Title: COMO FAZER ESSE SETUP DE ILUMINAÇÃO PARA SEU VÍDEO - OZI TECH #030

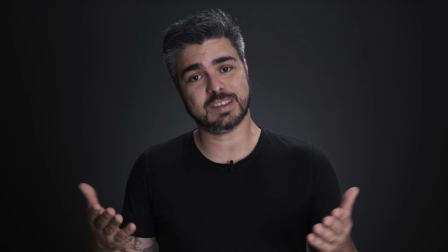No OziTech de hoje eu vou te mostrar como você pode montar um setup de iluminação assim como esse que eu tô usando agora. E aí, tudo bem? Aqui é Maurício, seja bem-vindo a mais um OziTech. Hoje eu quero falar sobre luz, que é uma das coisas que as pessoas mais pedem pra ver aqui no canal da Ozi.
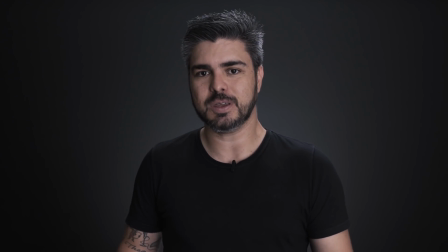E na verdade eu quero te mostrar uma espécie de making of do que a gente tá fazendo aqui. Por que eu resolvi fazer esse vídeo?
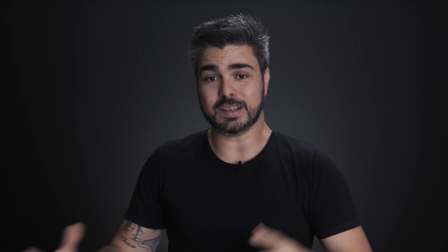Porque esse setup aqui que a gente tá fazendo é um setup que a gente usa muitas vezes pra gravar aqui nessa sala.
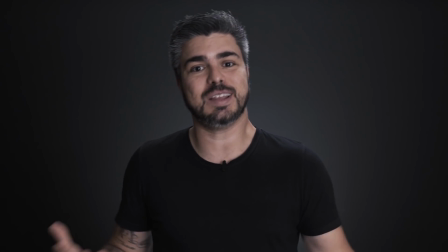Basicamente, a gente tem um fundo preto e a gente fica tentando sempre inventar uma novidade aqui pra dar um volume, pra criar uma perspectiva um pouco diferente.
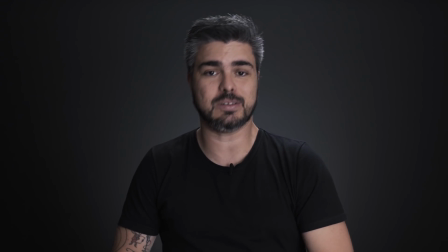E hoje eu queria fazer um breakdown desse setup aqui, mostrando que iluminação a gente tá usando, que câmera a gente tá usando e como é que isso aqui foi montado, certo? Então vamos lá. Pra começar, câmera. A gente tá usando aqui a A7 III da Sony, tá?
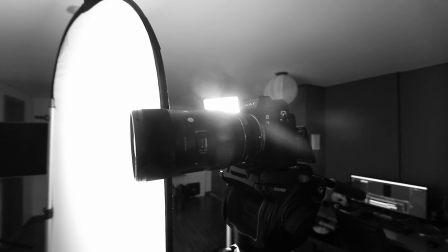Com uma lente 18-35 da Sigma e adaptador MC11, tá?
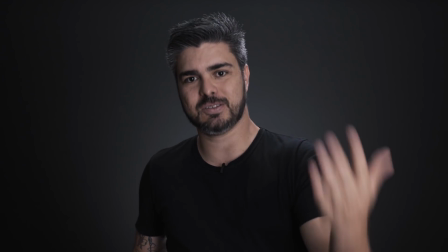Porque essa lente é para a bocal Canon, está sendo adaptada para a Sony e ela é uma lente crop em uma câmera que é full frame.
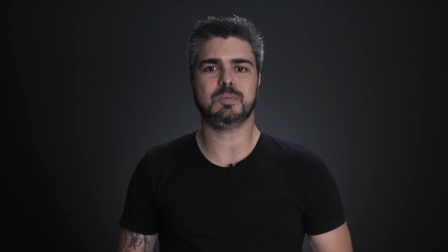Então ela está em um formato crop em aproximadamente 35mm. Beleza, como é que a gente começa esse setup?
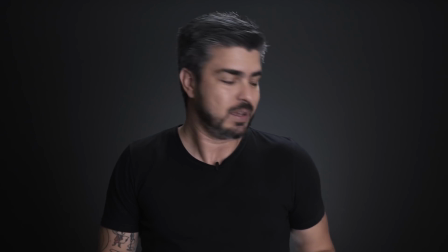Primeira coisa é me posicionando aqui a uma distância razoável da parede. Nesse momento eu estou a mais ou menos 2 metros da parede.
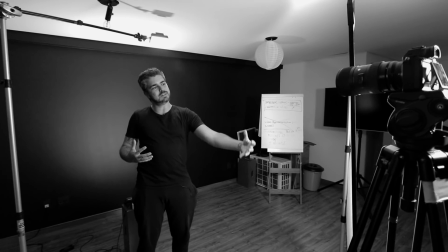Isso é para que a gente tenha um pouco de controle sobre a luz que chega em mim e a luz que vai pra parede, né?
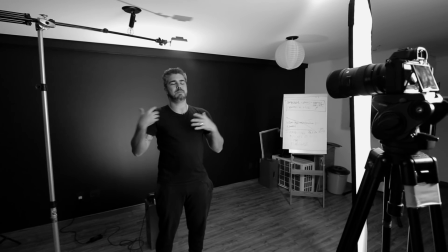Ou quanto dessa luz vaza pra parede e vice-versa, tá?
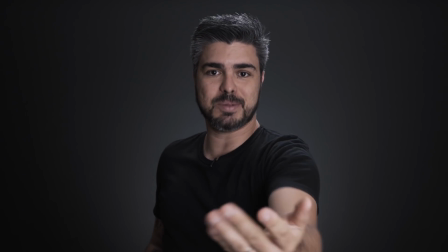Eu tô então nessa posição, a câmera tá a mais ou menos 2 metros de mim também, 1 metro e meio, certo?
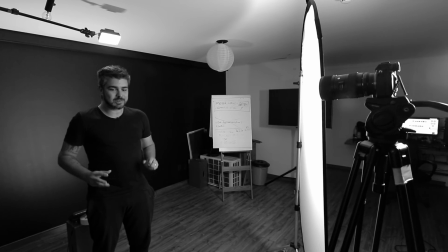E aí a gente montou esse setup. Esse aqui é um setup de 3 pontos um pouco desconstruído, tá? Porque a gente tem uma luz de ataque com um grande difusor aqui pra que a gente tenha uma fonte mais difusa, uma fonte maior.
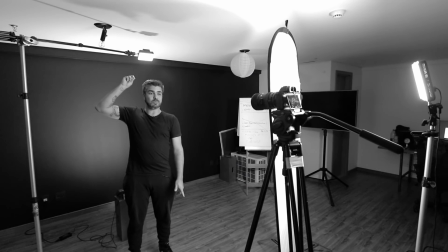A gente tem aqui uma luz de recorte, né? Um contrinho aqui em cima, que ele tá vindo por cima.
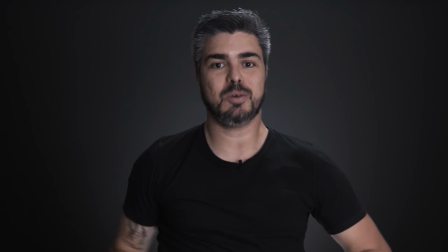A gente monta ela aqui num tripé pra que ele venha bem no brilho do meu cabelo. E depois a gente tá usando uma luz de fundo, tá?
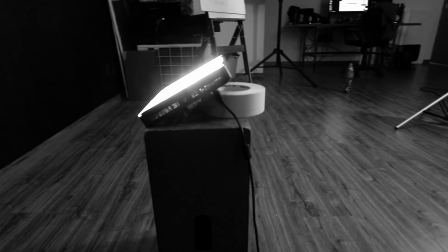Essa luz que tá aqui embaixo de mim, ela tá gerando essa aura que você tá vendo aqui pra não deixar a parede totalmente preta.
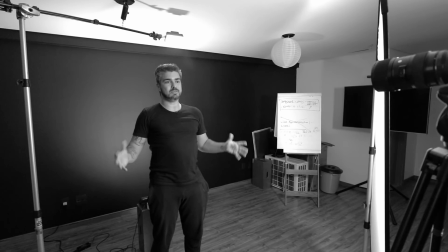E na posição que ela tá, ela cria realmente esse decaimento, uma pequena aura, um pequeno círculo que você vê aqui, tá?
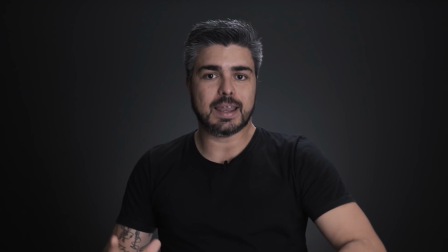E aí, o que eu queria te falar sobre esse setup, tá?
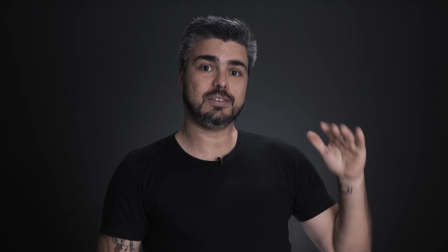Primeiro que uma das grandes chaves aqui é o fato da gente estar usando esse difusor de 1,80 por 1,20 como um difusor.
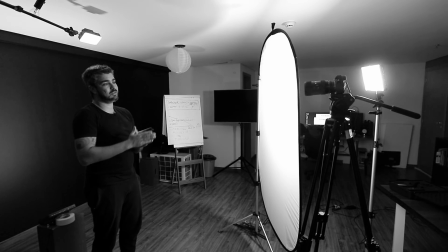Então o que a gente faz? A luz que está ali atrás é a luz 672 da Aputure, é um LED de 662 LEDs,
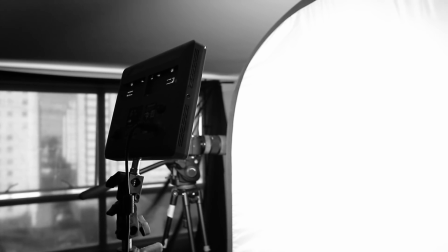e ele está ali a mais ou menos 70% de intensidade, e eu jogo ele diretamente nesse difusor para que eu consiga aumentar a fonte.
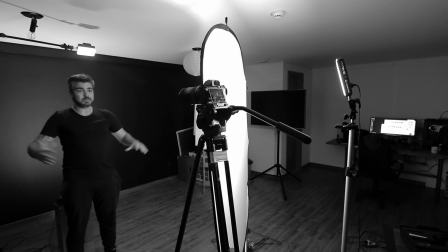E é o seguinte, quanto maior a fonte, mais difusa, menos sombras.
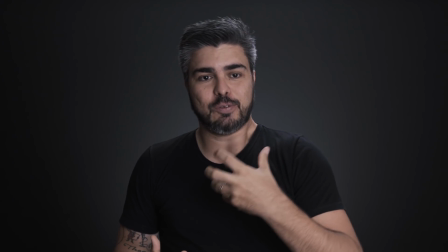O fato dele ser uma fonte tão grande assim, acaba que ajuda o fato de eu não estar usando aqui uma luz de preenchimento, tá?
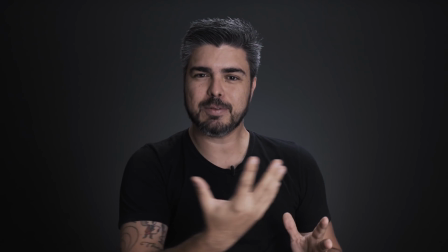Porque ela já é grande o suficiente, ela acaba envolvendo um pouco do meu rosto aqui.
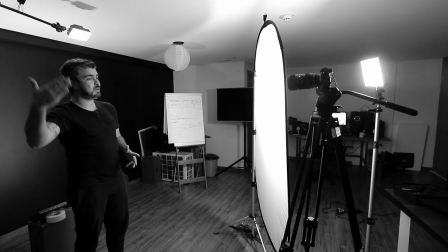Mas, dependendo do caso, pode ser que você use também um preenchimento, às vezes até um isopor, certo?
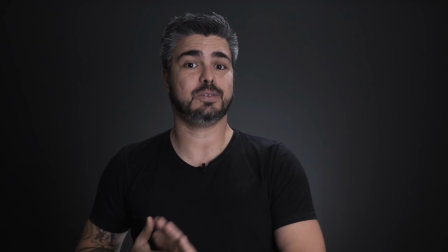Aqui em cima, a gente tá usando um ledzinho, um 98C, tá? Também da Apple Tiramaran, tá?
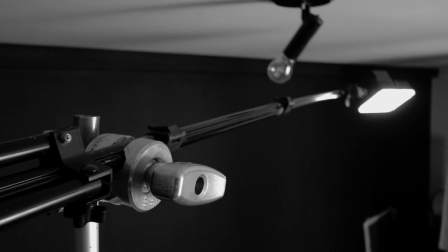E com essa ideia aqui do braço de efeito que entra aqui, tá? E depois vocês vão ver esses detalhes aqui.
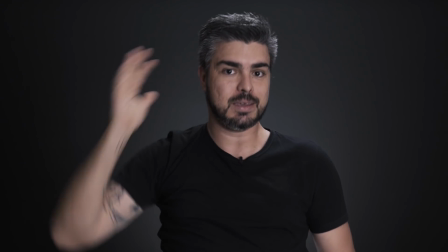E ele faz essa luz de cabelo aqui que me ajuda também a separar do fundo.
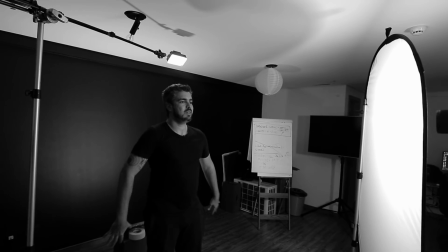E aqui atrás também um 672 jogado aqui pra dar essa intensidade.
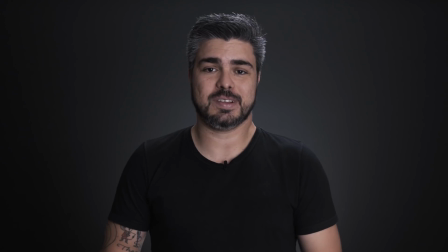E o que eu quero fazer agora? Eu quero decompor essa luz pra você entender o que que tá acontecendo aqui, né? E o que que cada uma dessas luzes está fazendo pro nosso setup, beleza? Beleza? Então agora a gente está no mesmo setup, sem luz nenhuma, tá? E eu vou começar ligando a luz de ataque sem a difusão, ok? Então, vou começar por ela.
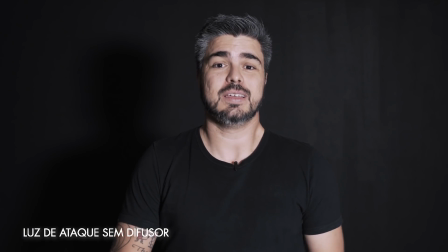Essa é a luz de ataque, que é o LED da Aputure Amaran, tá? Ele está em 70% aproximadamente, sem difusão nenhuma.
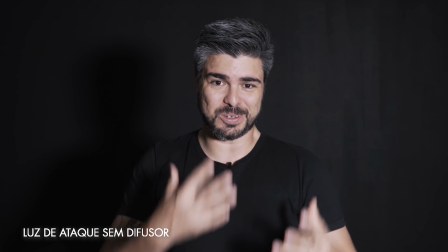É até bastante duro aqui nos olhos, né, poder aguentar essa luz.
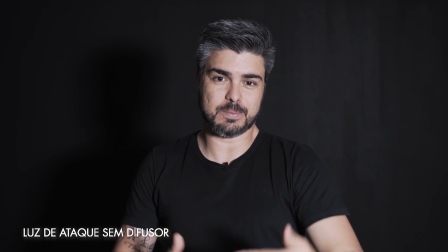Agora a gente vai entrar com a difusão, para que você perceba a ação do difusor.
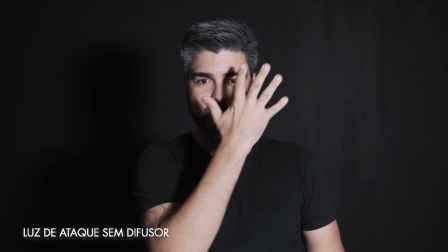Você vai ver que ele vai perder intensidade e vai ficar com sombras, né? Se você perceber essas sombras aqui, um pouco menos marcadas.
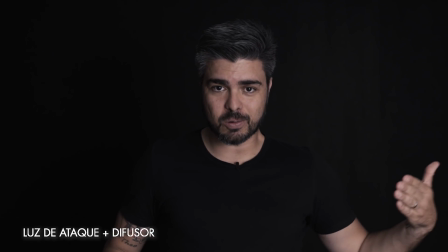Então agora você tá vendo a mesma luz, só que com o difusor aqui entrando na frente dela, né? Então ele reduziu a intensidade e deixou ela um pouco mais suave em termos de sombras.
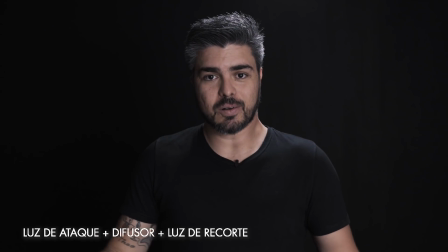Próximo passo, eu vou ligar a minha luz de recorte aqui. Então agora eu tenho a minha luz de ataque difusa e essa luz de recorte aqui em cima, né? Dando essa iluminada no cabelo.
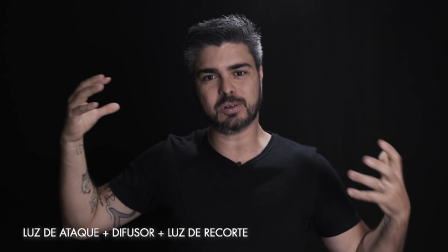Eu tô com pouca intensidade nesse LED superior aqui pra que ele não fique muito estourado, senão ele vai acabar criando uma força muito clara aqui no meu cabelo, beleza?
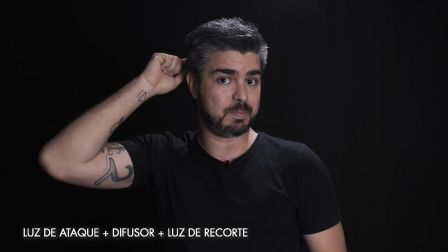Vou fazer uma coisa, eu vou desligar agora o ataque só pra você perceber apenas a ação dessa luz aqui de cima.
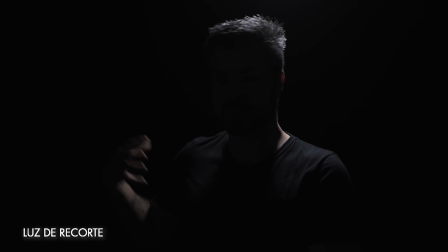Então o que você tá vendo agora é somente a luz de recorte, percebendo também o quanto ela age no fundo, nos meus ombros e na parede.
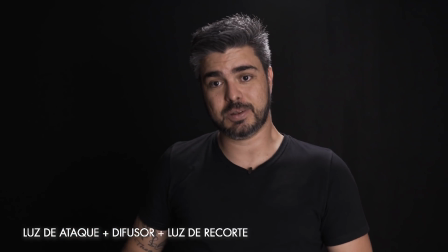Vou ligar de novo e aí a gente vai para a luz de fundo para a gente mostrar essa luz que cria essa aura aqui no fundo.
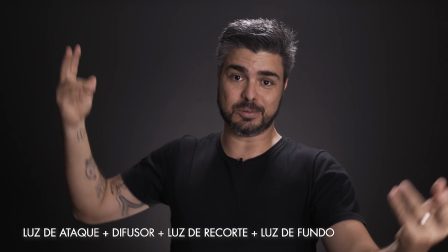E aí nosso setup está pronto com essa luz de fundo. Vou desligar agora as duas outras luzes, ataque e recorte, para você ver só a ação da luz de fundo.
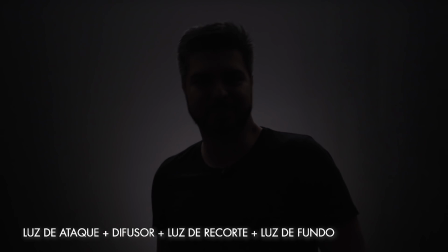Então essa é a ação dessa luz que está aqui atrás de mim, está mais baixo que eu na verdade, iluminando a parede. E a gente volta para o setup final.
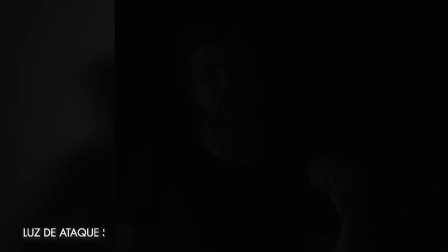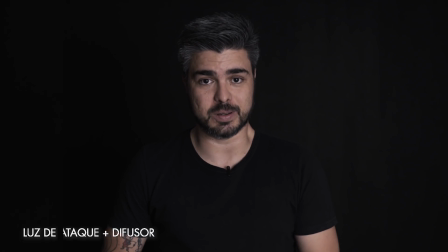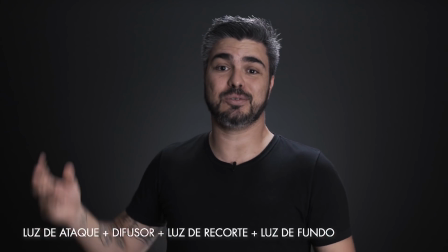Então é isso, um setup completo com três luzes que você pode experimentar com facilidade. Isso aqui você pode substituir o tipo das luzes, a gente está usando LEDs aqui, mas você poderia usar softboxes, às vezes você pode usar também fresnéis. A ideia é como você combina isso aqui para você chegar até o seu resultado final. Tenta aí e me diz se funcionou para você e o que você achou. Você quer ouvir mais sobre iluminação e quer que eu mostre mais setups como esse? Então, comenta aí pra mim, deixa a sua curtida, se inscreve no canal e a gente se vê no próximo vídeo.